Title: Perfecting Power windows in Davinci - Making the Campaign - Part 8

Okay, with this shot, I guarantee you're gonna laugh when you find out what the cheat is. See if you can spot it, let's jump in.
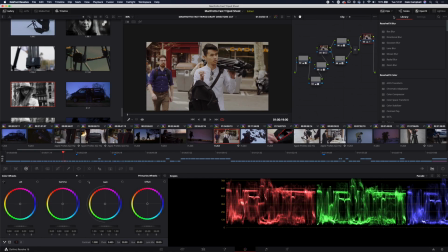0:06 So there are a couple of things with this which I had to tweak. Let's have a look. The node tree is a little bit more complicated in this for a very good reason. At the end of the chain, we have a little bit of overall correction just to levels with curves and just a tiny bit of a boost in saturation with that as well.
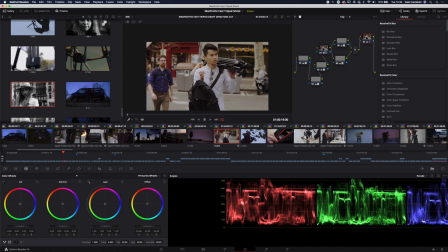0:24 Nothing to write home about. We get to this section just here, I've got a little splitter and this is what I'm doing. Each of these nodes is one of the feet of the tripod just there because after we did our horse shoot it turns out that somebody didn't clean the feet of the tripod.
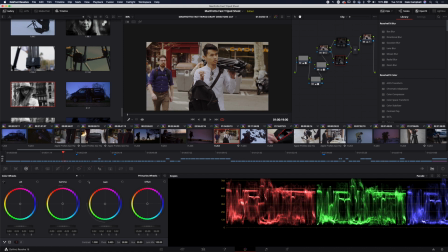0:45 I did actually ask someone to clean them. I said someone needs to clean this before we go to Barcelona but it turns out that did not happen. Also because I'm not behind the camera I'm not seeing this I am trying to just be cool in shot in the background just there so I don't know that's happening
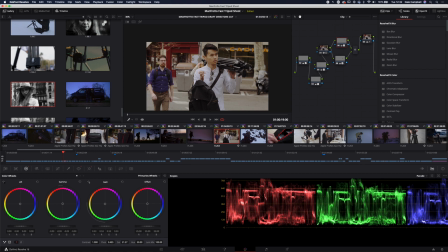1:00 I noticed later on in the shoot and we corrected it later on but at this point we didn't know and we needed this shot this shot's just so cool Nanki looks really great just there and it's an awesome shot of us just walking out I wanted to use it it was just so cool
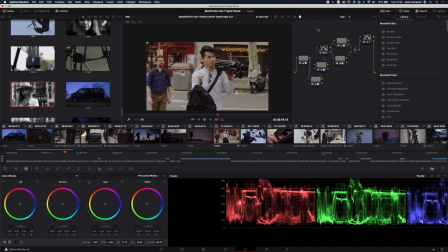1:17 so I thought maybe I can fix this so what I did was I grabbed a trusty little power window drew around the foot you can see the detail with which I have drawn around that foot just there went
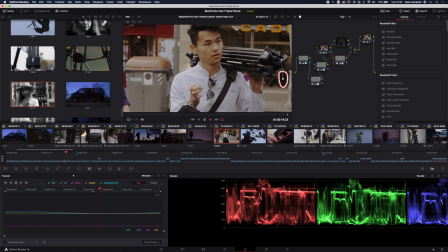1:31 into the tracker tracked it on and this is a
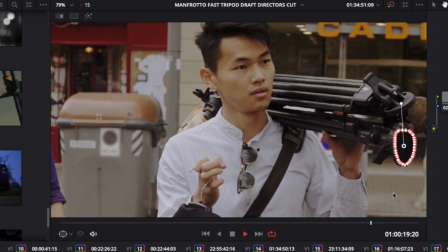1:35 testament to the tracking resolve because it is just flawless once
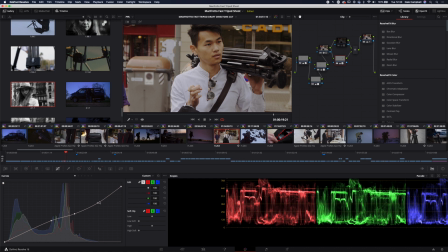1:40 that was tracked on I went in tweaked some things within the curves just to make it feel a little bit more like the foot was black and had that rubber texture to it, boosted down the gain in the primary windows, pulled the saturation down, did a couple of other little tweaks,
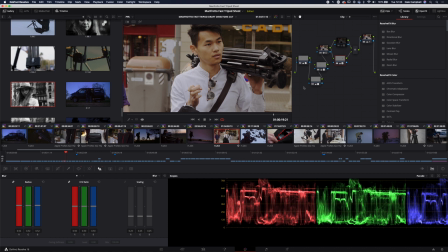1:56 brought in a tiny bit of blur just to smooth it out a bit and we get to that. So within this now you probably can tell if you look at it there's a little bit of
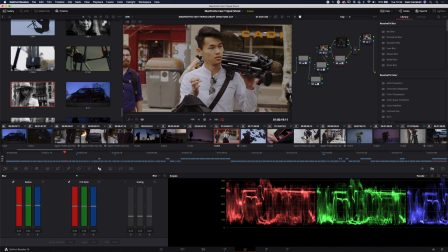2:11 grayness where the mud is but that one especially but it works you can't really even see the power windows on it at all if you know you can tell there's something
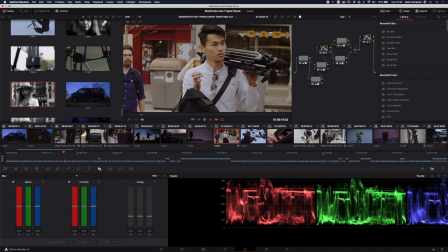2:27 perhaps a little bit weird going on the foot but there's no way on earth anyone's going to look at this shot and say someone's tracked a power window onto the foot of that tripod so yeah I was quite pleased with how well that actually worked I wish I hadn't had to do it but
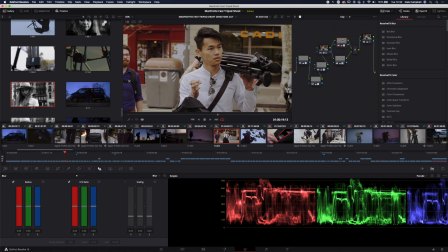2:43 there you are this is the kind of level of detail that we have to go to sometimes in the grade to make things work now there's something else as well
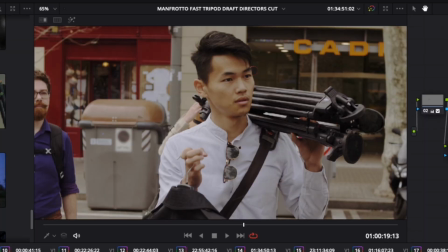2:50 I have got a little bit of film convert on this shot because I felt the film convert was giving us the right look you know everyone's skin looks good it's not oversaturated it's got a kind of classy feel to it and then we have this.
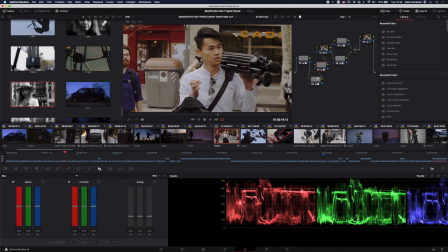3:05 All of the background just here is literally rubbish.
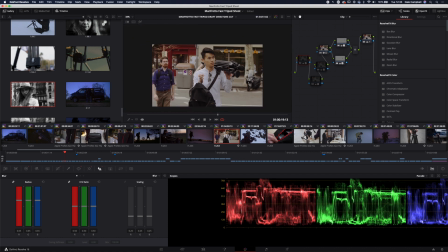3:09 We've got this big bin back here which is kind of killing the vibe and when it had all of those signs on it it really draws your eye because we've got quite a big gap between Naoki and eye. Eye kind of falls just here which is problematic.
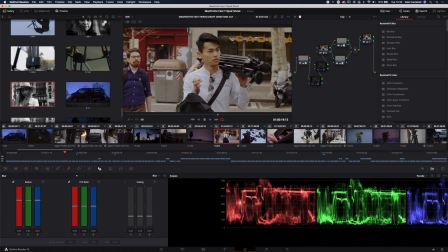3:21 So I just went in, blurred that a little bit, took the saturation down again, trusty power window just tracked on.